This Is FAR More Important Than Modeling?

Rendering is more important than you might think. Let me show you why. If you neglect the rendering process and fail to spend time creating appropriate images for your portfolio, you're essentially shooting yourself in the foot.
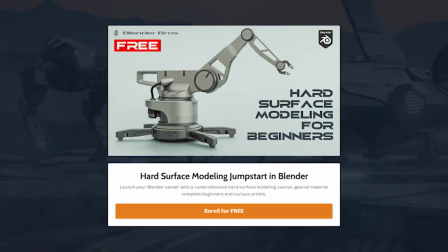0:14 Now, if you would like to dive a bit deeper, you can always grab our free Jumpstart hard surface course for beginners,
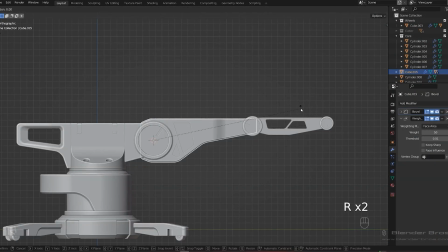0:19 which will show you step-by-step process of how to model, render and edit renders for your portfolio. Like I said, it's free and the links are in the video description. Rendering and editing may be the final steps in portfolio creation pipeline, but I would argue that these two steps might be even more crucial than modeling skills.
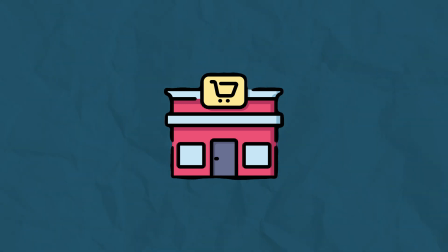0:39 And here is why. Imagine you in a local store and you see five packages of peanuts.
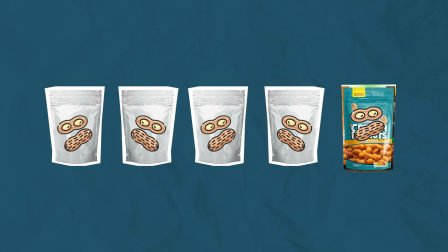0:44 Essentially, they're all the same peanuts, but the quality of packaging differs for each one.
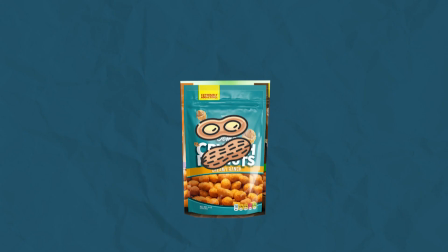0:50 Which type of package you would be more attracted to? Precisely, the one with the best visuals.
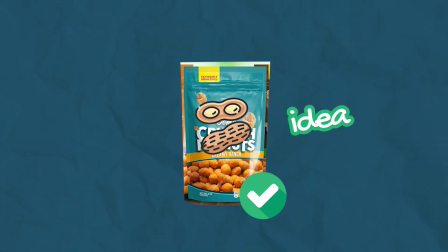0:55 The best package sells the idea of a product that was carefully planned, indicating that the manufacturer values quality right down to the last step.
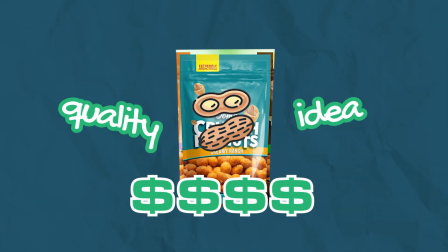1:05 It will also be the best seller, obviously.
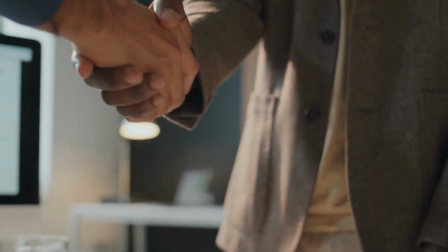1:08 If you want to attract job offers, then that's exactly why you should double down on your rendering game.
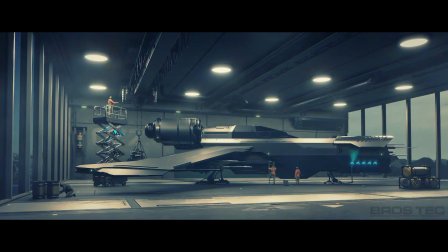1:15 Furthermore, rendering will teach you better composition how to set lights how to understand materials more effectively and most importantly it will help you appreciate your work and yourself much more knowledge of composition and lighting will directly improve your
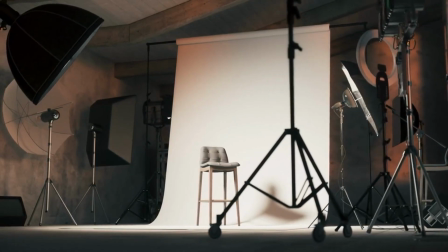1:31 modeling game once you understand how lights react with different angles you'll start thinking on
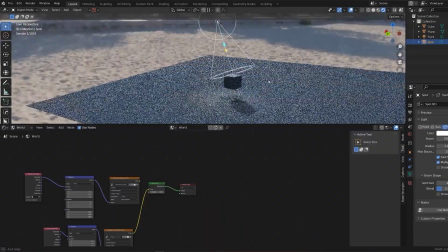1:36 a whole new level when designing or modeling and let me show you a few straightforward tips that will instantly improve your rendering game number one start
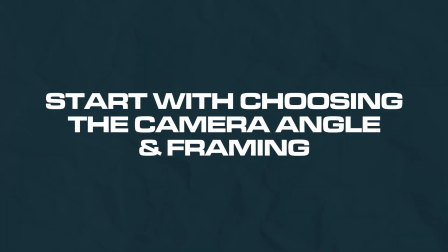1:46 with choosing the camera angle and framing it's really important to adjust
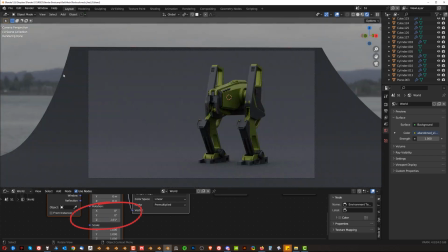1:51 the light to your camera angle and not the other way around always begin with framing unless you're unable to control the light which is not the case with blender
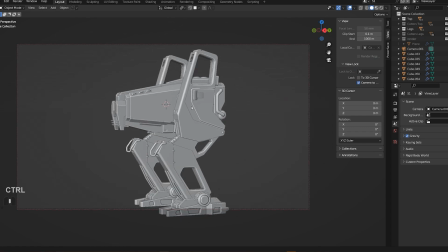2:01 so set the camera first then find the angle and focal length that
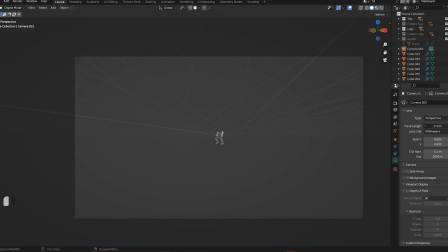2:06 you prefer a wide angle will produce strong perspective and distortions but will
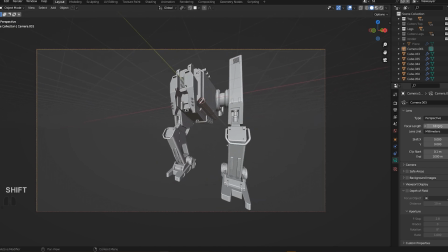2:11 also include a lot of the scene in the frame now long focal lengths like for example 85 and above will compress the view and create a more intimate scene personally i love working with long lenses with most of my renders being
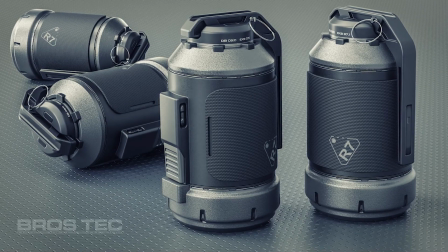2:26 at 85 135 200 and above now compose the shot carefully
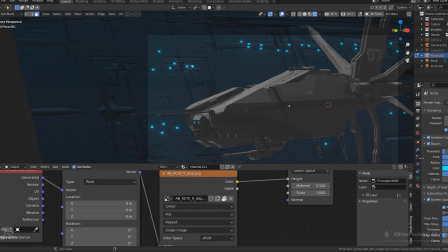2:32 as this is one of the most crucial steps in creating good renders i could teach you a lot about composition but there are some basic tips to get you started you can start with positioning the model roughly in one of the thirds of the image you can slice your camera view with four imaginary lines the points where the lines intersect are great spots to place your model a simple rule that aligns with this rule of thirds because that's what it's called is the direction in which your model is facing so if your model faces
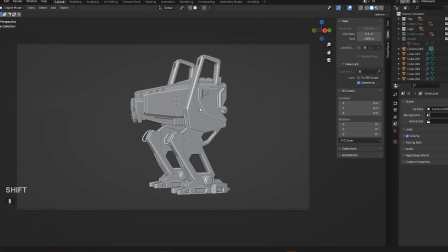3:02 to the left side of the frame then place it on the right side of the image to leave some breathing space in front of it unless
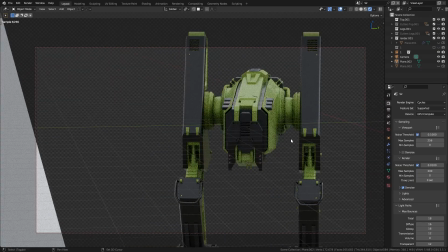3:10 you're creating a symmetrical image in most cases you want to avoid placing models in the center of the frame as it can make them look a bit static and uninteresting this is one of the most common mistakes i see when i look at renders online the next step is a simple lighting setup in most cases you need only one light and perhaps a reflector operating with one light will be much easier especially if you're new to working with lights
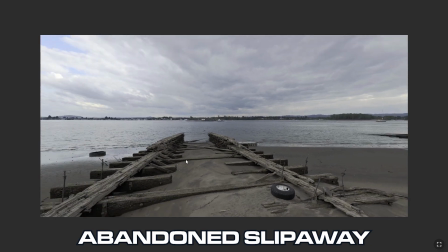3:37 We use simple HDRIs like an abandoned slip away which by the way you can get
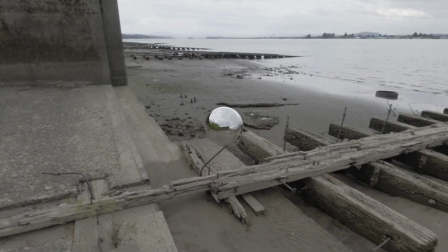3:41 on holyheaven.com which provides a nice flat diffused and almost omnidirectional light. All you need to do is add a few nodes via the Node Wrangler add-on using shift
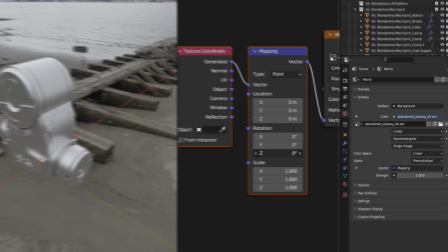3:52 T command and simply rotate the HDRI on Z axis around your model, position the light in a way that suits your chosen camera angle. Node Wrangler is a Blender native add-on so simply enable it in preferences and you're good to go.